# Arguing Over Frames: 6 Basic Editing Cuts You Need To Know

As a video editor, you are tasked with assembling footage and evaluating the best ways in which they can be cut and arranged to construct a coherent piece of media. The way in which this is accomplished is using various editing techniques, all of which have their own mechanical and narrative functions. We'll show some examples so you can start to recognize the look and purpose of these cuts. With a wipe, let's bring it to our visual representation. I'm so confused on all these different types of cuts.
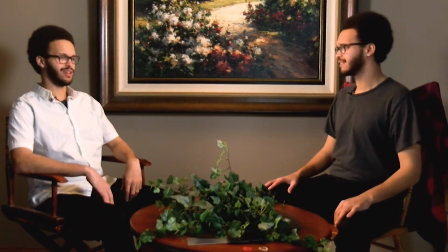28s
How am I going to remember them all? Well, we actually just showed the first example of one.
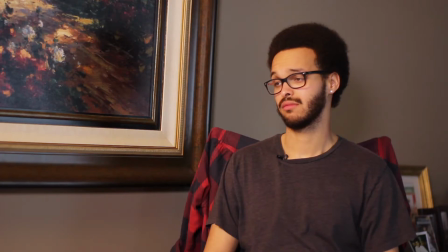33s
A hard cut. A hard cut? Yeah, a hard cut, which is simply placing one shot next to another with no transition.
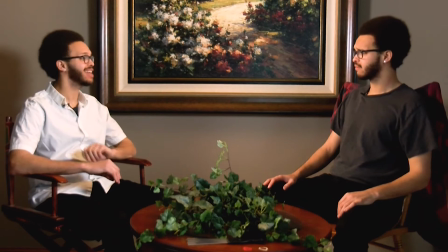40s
Our brains are able to pick this up and piece together that the two events shown are somehow correlated.
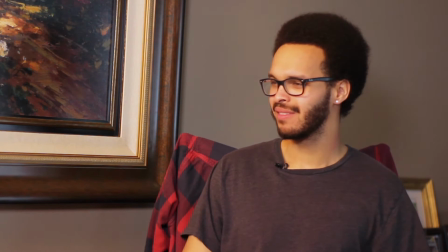45s
Huh, well, that's kind of cool. But you can't just hard cut your way through everything, right?
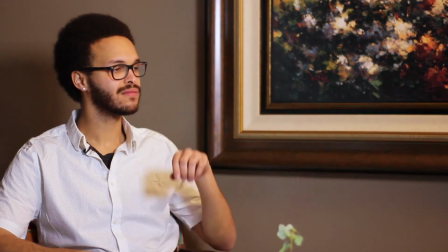51s
What if the scene still has to be focused, or I flub a line? I don't want to have a jump cut.
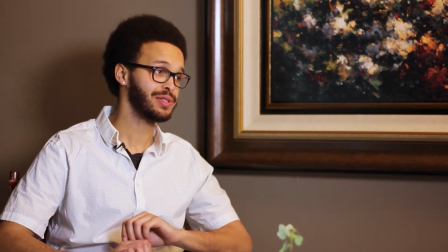56s
We can use something called a cutaway to bridge those gaps. A cutaway can be many different things.
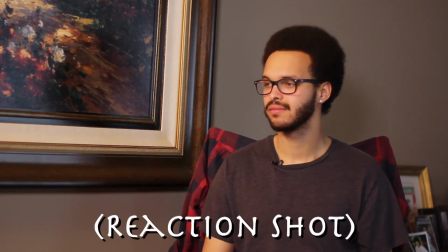62s
It could be a shot of something in the room. It could be a reaction shot. As long as it's relevant or supplemental to the story, you're usually pretty good.
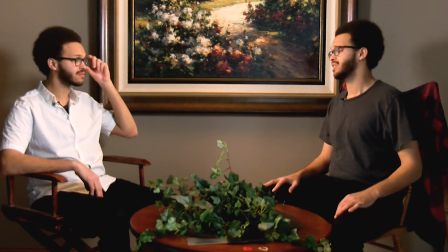71s
Okay, that makes sense. So I can cut away to another object if I need help fixing my sequence or to add information.
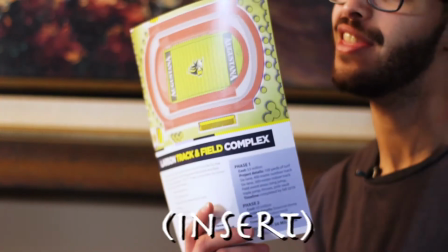80s
So does this count as a cutaway? Sort of.
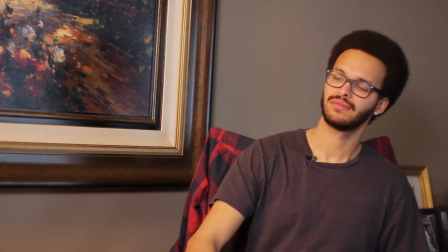84s
What you showed there was actually an insert, where you show a closer shot of something directly relevant to the action.
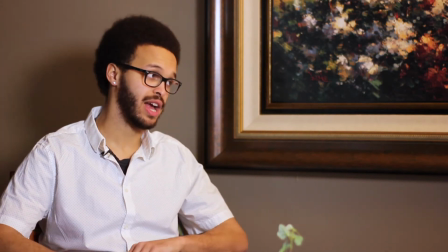90s
Inserts can serve the same purpose as cutaways, but are often more direct. I mean, this is starting to come together a bit more.
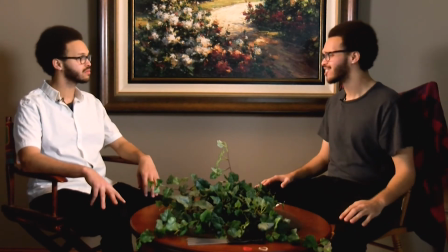100s
But I'm still frustrated. What does it mean when I cut on action, though? It seems simple, but I don't get these weird names.
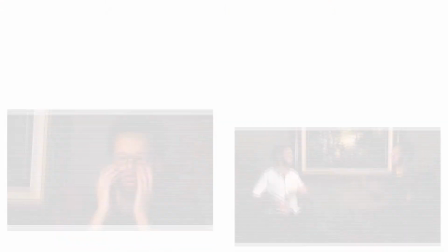107s
You're more knowledgeable than you think. You just did it. Cutting on action is a type of cut in which the edit is made before or during a movement.
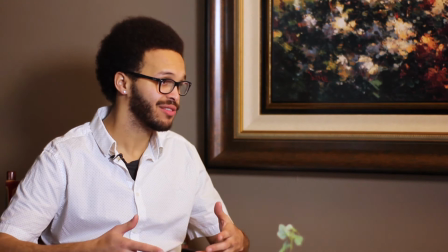115s
Like when you threw your hands out right there. You see this all the time.
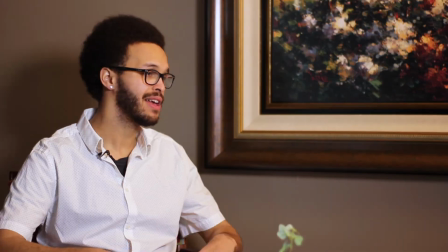120s
When people turn their heads, when people get up, hand movements, it's almost endless.
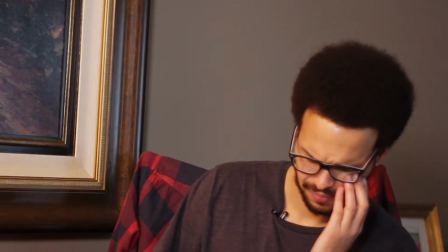125s
It's a very useful tool as an editor. Hey, are you okay?
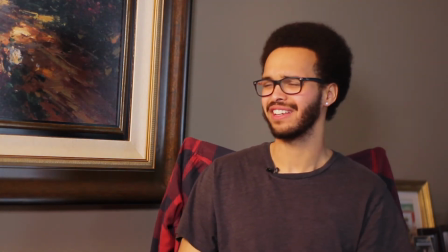130s
These next two are just so confusing. I can't discern anything from their names.
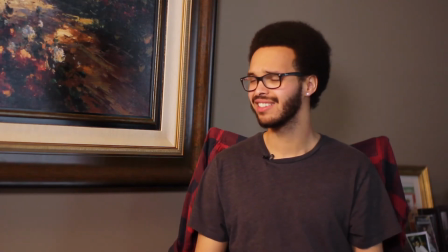135s
J and L? What do those have to do with cuts? Calm down. We've been doing this the whole time.
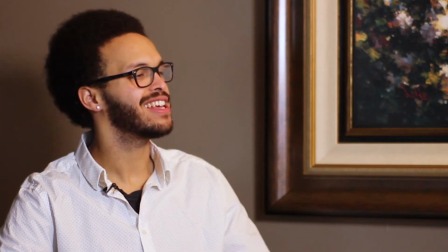141s
To demonstrate this, I'll take an insert to show the application as an editor.
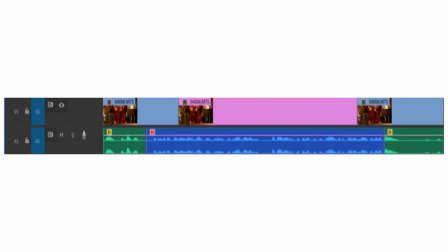145s
A J and L cut refer to the audio and video tracks of a sequence within an editing program. When the audio of a clip plays before it is shown, this creates a J-looking shape between the tracks. An L cut is just the opposite of this, when the audio of a clip continues after the visual portion is changed.
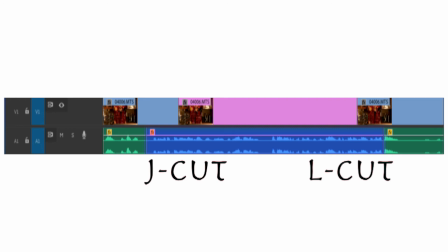163s
This is often used to smooth the hard cuts between scenes because it replicates how we listen and look to the world around us. Next time you're in conversation, check it out. Do you always look at someone before they speak, or do you hear and then look?
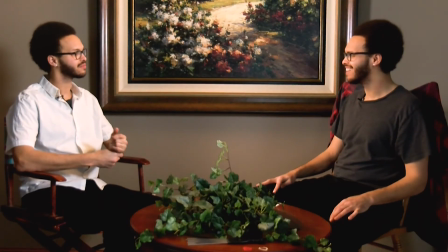177s
Wow, okay. I definitely am starting to get it.
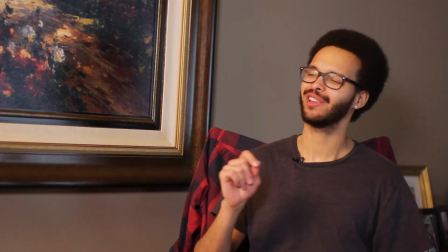181s
I'm not sure if I have it all yet, but I bet if I look hard enough at the media around me, I'll start seeing it everywhere.
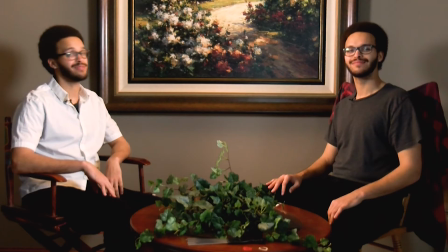187s
Yeah, you definitely will. So, let's bring it back out to narration tailor with the dissolve to smooth the transition of location and time. Hopefully, having a visual representation was helpful to recognize the look and purpose of these basic edits. Let's bring it back to the real world now for any questions or comments you might have. Thank you for watching.